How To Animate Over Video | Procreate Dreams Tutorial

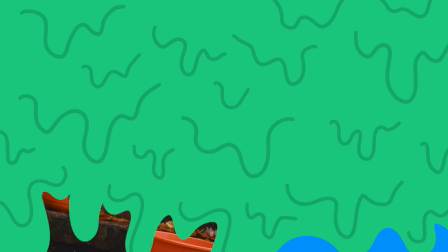Hey, welcome back. This week, I'm going to walk you through a technique for animating over video in Procreate Dreams. This technique works great for making fun, festive animations like this one.
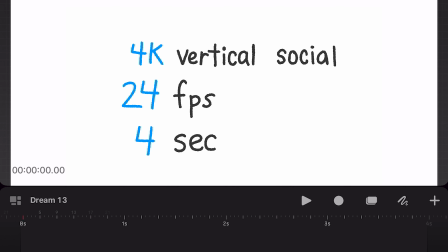So let's get started. For my file setup, I'm going to be using 4K social vertical format in 24 frames per second, which matches the size and frame rate of the video that I'll be importing. Lastly, I will use 4 seconds as the starting duration.
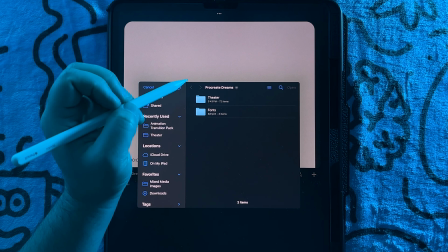Now I'm going to tap on the plus icon to add a video and we'll select my video.
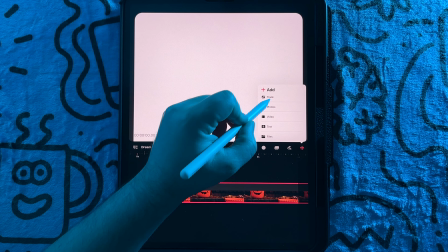With the video now imported, I'm going to add 2 new tracks.
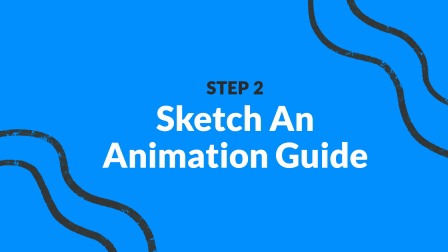Before we dive into the animation, let's take a moment to break it down.
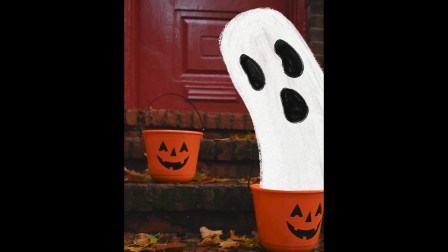I'm planning on having the ghosts fly up out of the pumpkin buckets and then
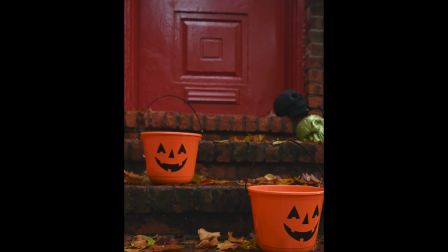have them hold for a little bit in the position before flying out of frame.
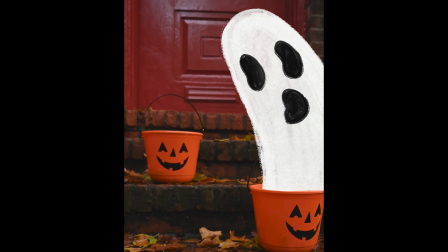Since I'll be using the straight ahead animation approach, I'm going to create an animation guide to plan out the movement of the animation.
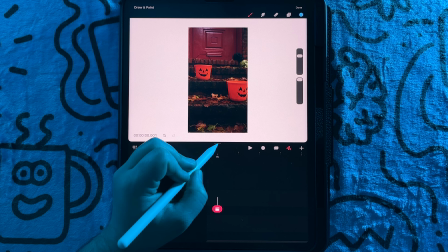To start out, in the top track, I'm going to enter flipbook mode,
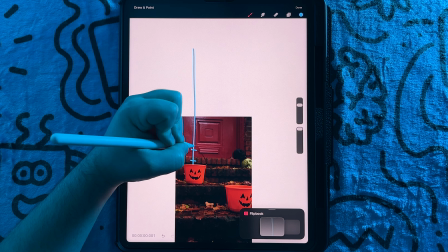and I'll draw the first motion path using a color that pops and is different from what I will be using in my actual animation. Next, I will create tick marks to determine the timing and spacing of the animation.
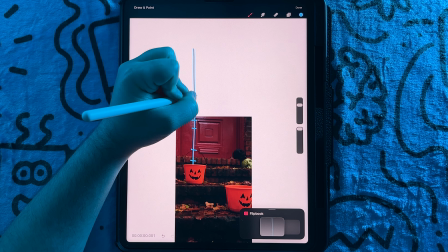The areas of the line with the tick marks closer will move slower,
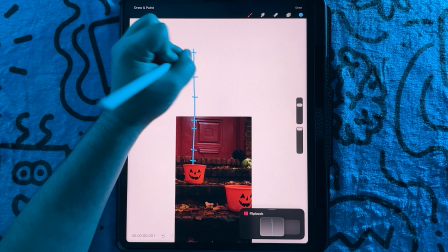while the areas that have larger gaps will be where the animation is the fastest.
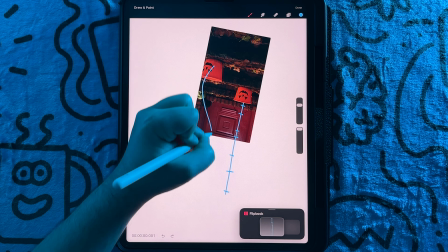I will then draw the motion path for the second ghost,
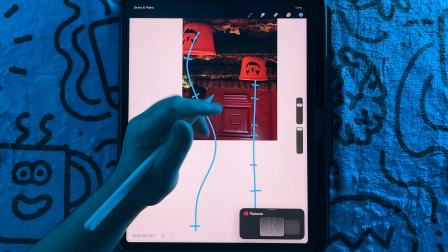and this time I'm gonna make it curvy and I'll use less tick marks so the animation moves faster.
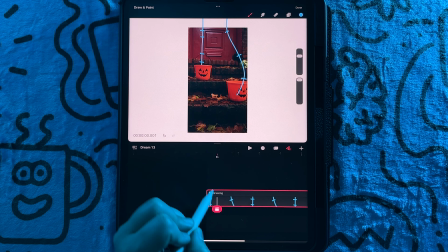Now I'll exit the flipbook mode and label the layer.
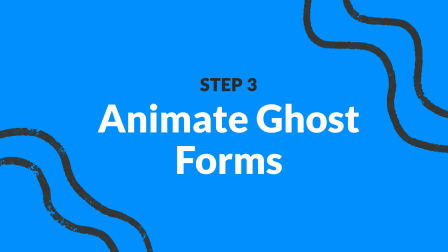Lastly, I will lower the opacity. In the next step, I will work on animating the basic ghost forms only.
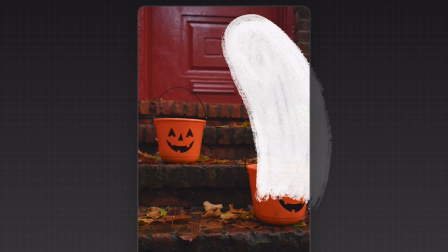I will address details in a later step after I've gotten the foundation and the animation nailed down. This will prevent a lot of unnecessary reworks.
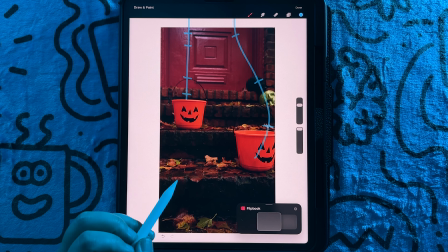To start out, I'm going to select a textured brush as I want to go for a more hand-drawn look.
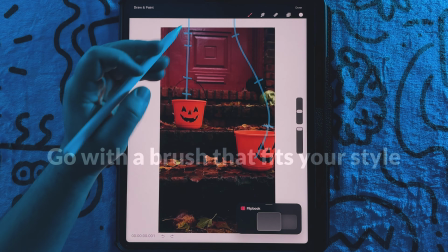I want the ghost to not be fully opaque. I'd recommend going with the brush that fits your style.
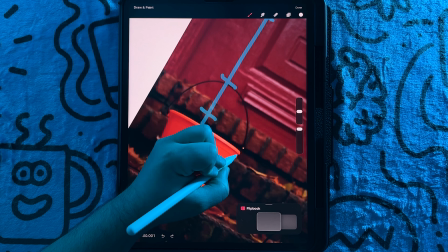And in the first frame, I will draw the top of the ghost around the first tick mark.
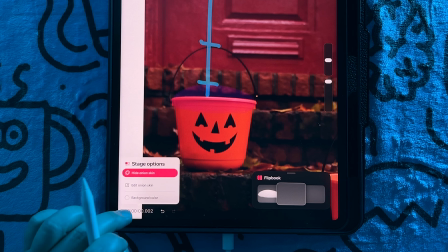Next, I will tap on a new frame, and to help me better see the previous frame, I'm going to adjust the onion skin settings.
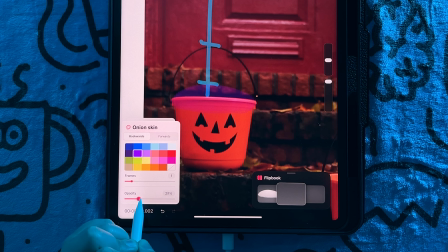I like to reduce previous frames to 1 and then increase the opacity.
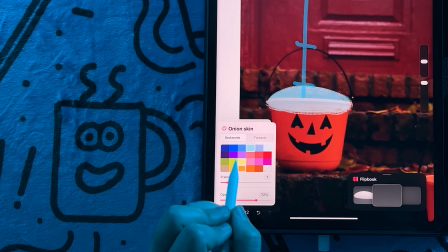And to make it even easier to see, I will change the color so it pops better against the background, and that's much better.
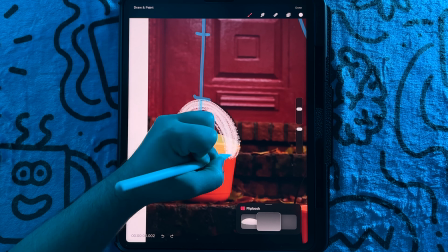Now I'll tap out and start drawing the ghost moved up to the second tick mark.
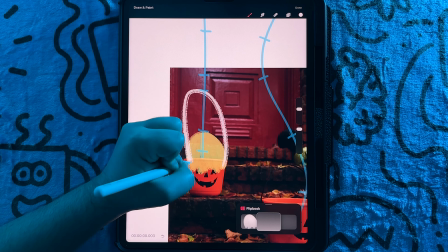Then in a new frame, I will draw the ghost extended up around the third tick mark.
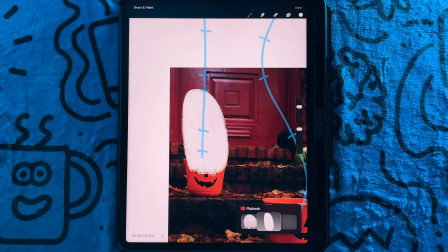Next, I'll draw the ghost now reaching the 4th tick mark,
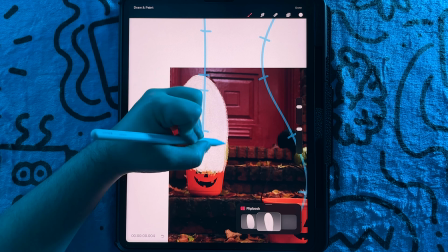and I want to pause its movement so the viewer can see the ghost fully extended out before it flies out of frame.
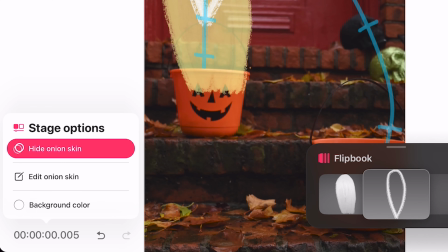But first, I'm going to change the background color to black. This will help me see the ghost when I start drawing it flying out of the frame.
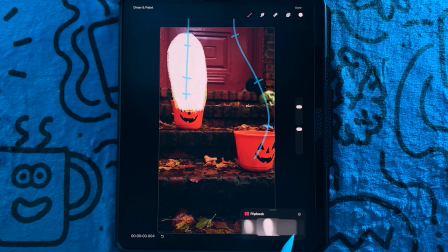Now, I'm going to return and redraw the fully extended ghost frame 2 times.
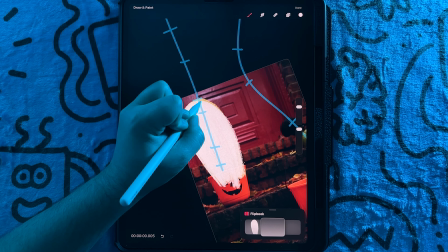Redrawing the frame 2 or more times is going to create some variation,
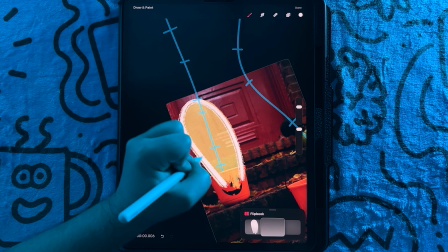which will make it look like I drew every frame of the ghost as it holds its position,
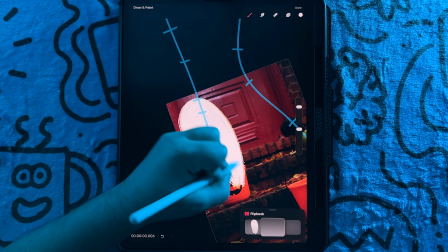where in reality it's just going to be 3 frames that I will duplicate over a couple of times.
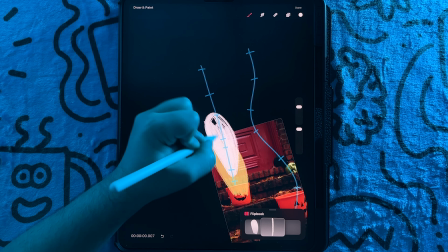And with that done, now I'll start drawing the ghost flying off screen by drawing its position aligned to the next tick mark,
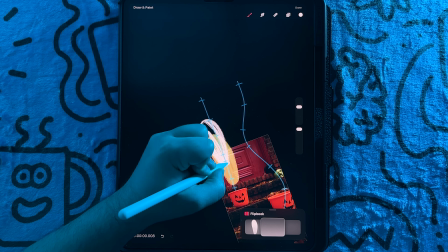and I'll repeat the process until the ghost reaches the top tick mark.
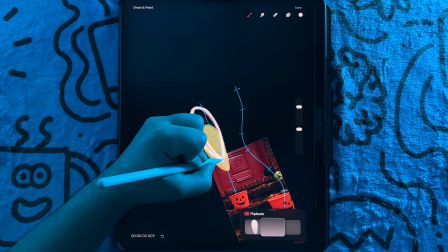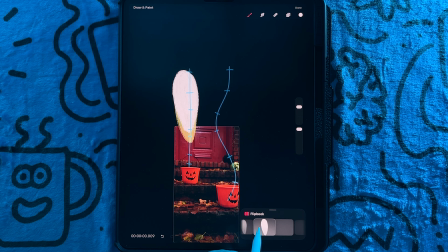Now I'll repeat the process with the second ghost. I want some space between the exit of the first and the entrance of the second ghost,
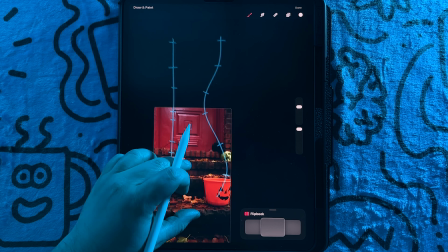so I'm drawing a couple frames behind the last drawing.